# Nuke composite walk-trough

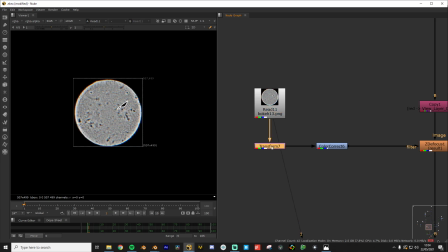It's a little funky, but it doesn't really matter,
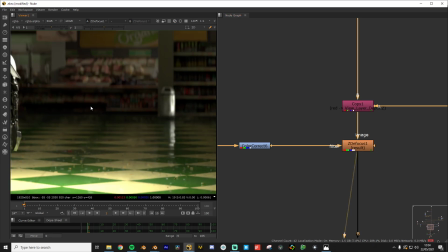and I use that as the depth of field.
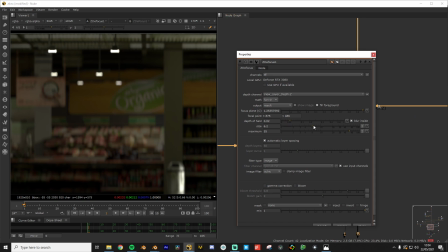So if I just crank up the size here, you can see
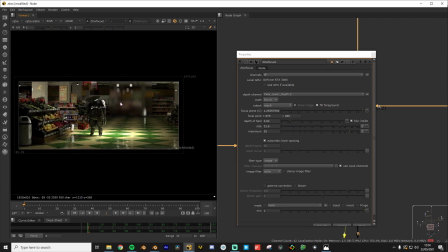it's really interesting how you can do this much in the composite. Just give it a second. Yeah, look at that.
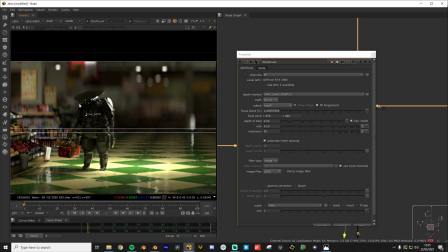So come on.
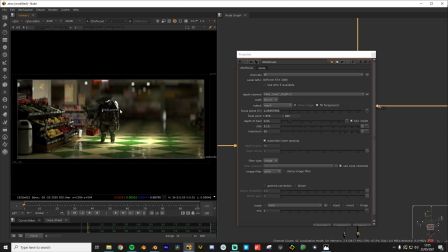Yeah, it has a hard time figuring out the big sizes here.
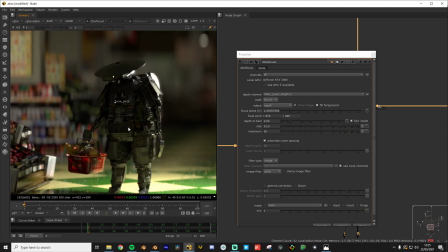But yeah, we have a pretty nice looking depth of field,
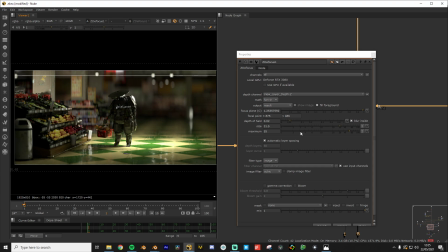and this looks like miniature though, so I put this to 6, I think,
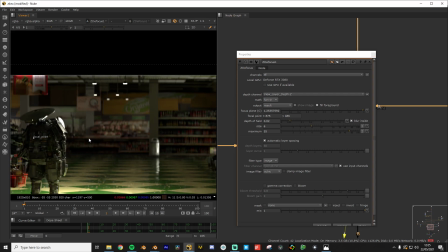and you just get a nice subtle blur in the background. And this works now.
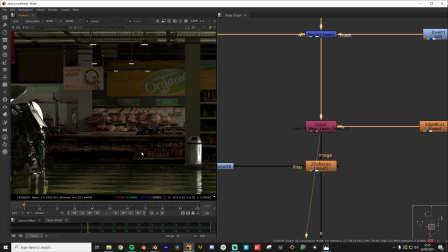Before it could not cut it. This was too low poly.
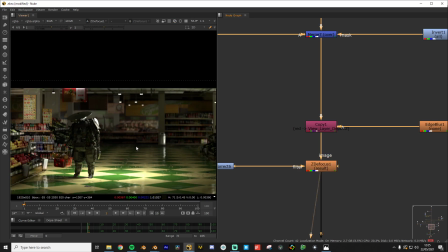But if you just plan your shot, you can spend time on the necessary bits.
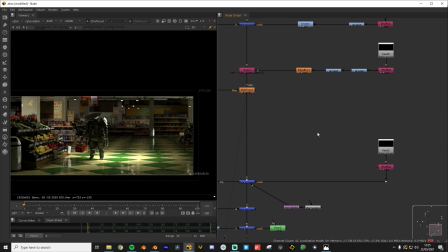And then I added some mists.
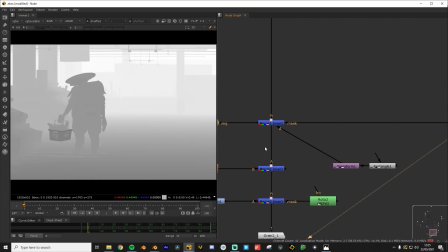So I took the mist pass and I took a
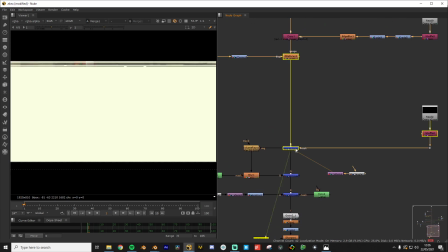yellowish solid and I mixed that in right here to get some mist,
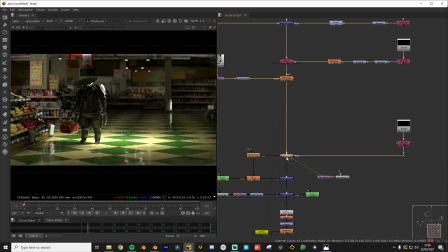and that kind of helps to, oh my god, a car is fucking getting robbed or something. Never mind. And you can see that this now gets a lot more separation compared to before.
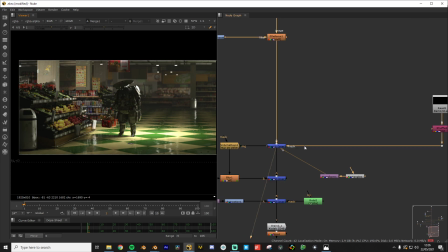Actually, one thing I might want to do is change the mist. Yeah, So I think the guy gets too mystified.
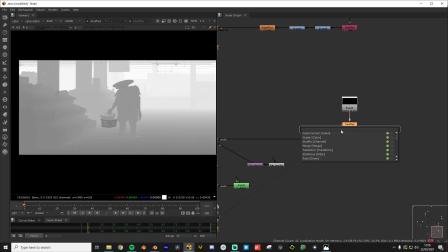So I can, for example, just add in a grade node,
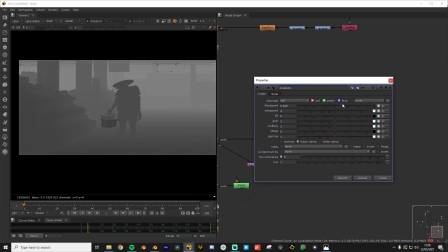and this kind of functions like a levels effect.
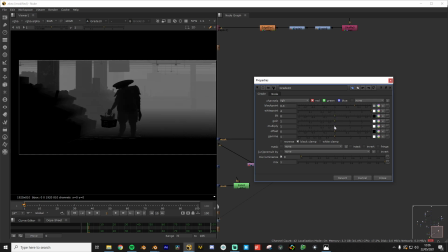So I can just do that and multiply it up.
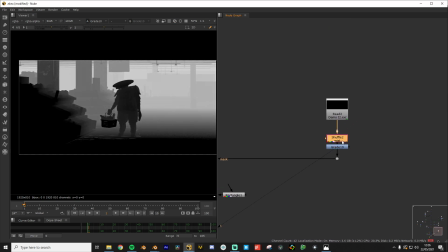So before and after.
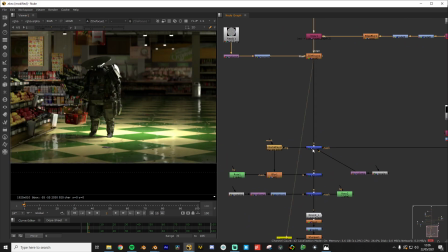And if I bring that in, we should get even more separation between the background and that.
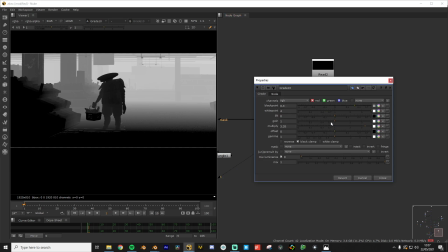No. Maybe I need to bring this one closer.
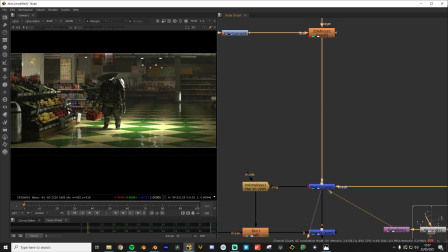That's like a really extreme value. So technically this should not get darker, but it's still good.
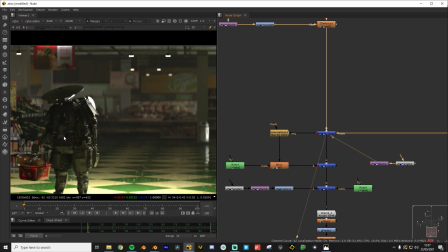What? I'm kind of confused. This is Nuke most of the time.
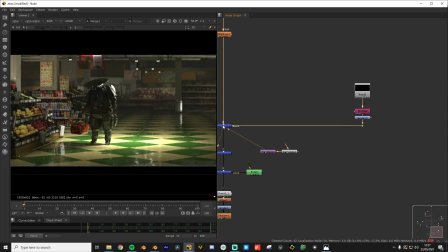You just get confused and you try to figure out why.
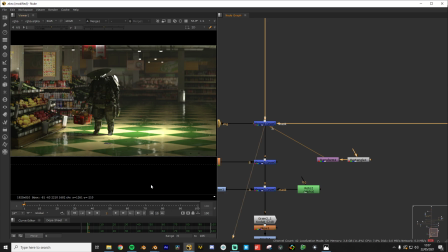But after that, I had some volume raise.
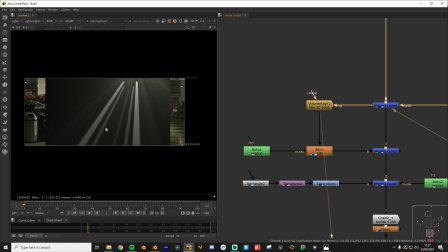So I used the volume raise effect, and I wanted, there's no thing to make
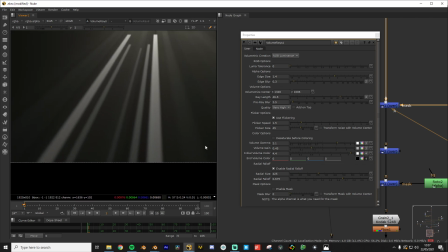this sharper and this blurrier. For some reason, I feel like that should be a default setting.
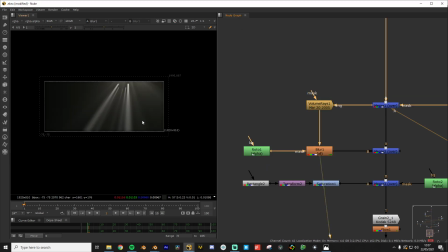So I rotoed this out and kind of made these blurrier.
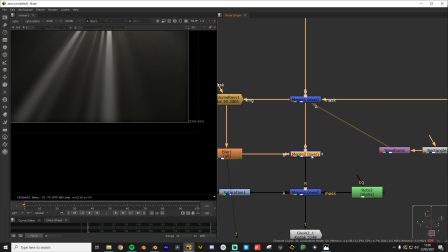It's kind of funky, but it works. And I just put the opacity to like 0.
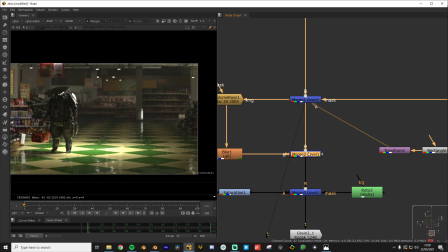It's really subtle, but it just adds a little bit of spice.
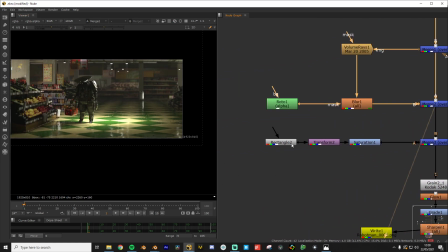And after that, what is this layer?
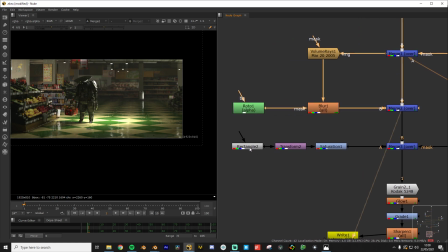I don't even know.
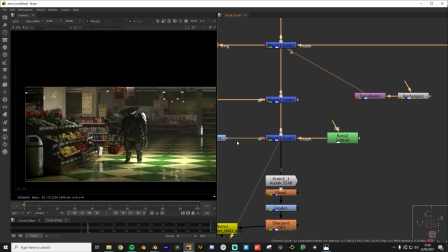Let's see. Oh yeah, it's the vignette.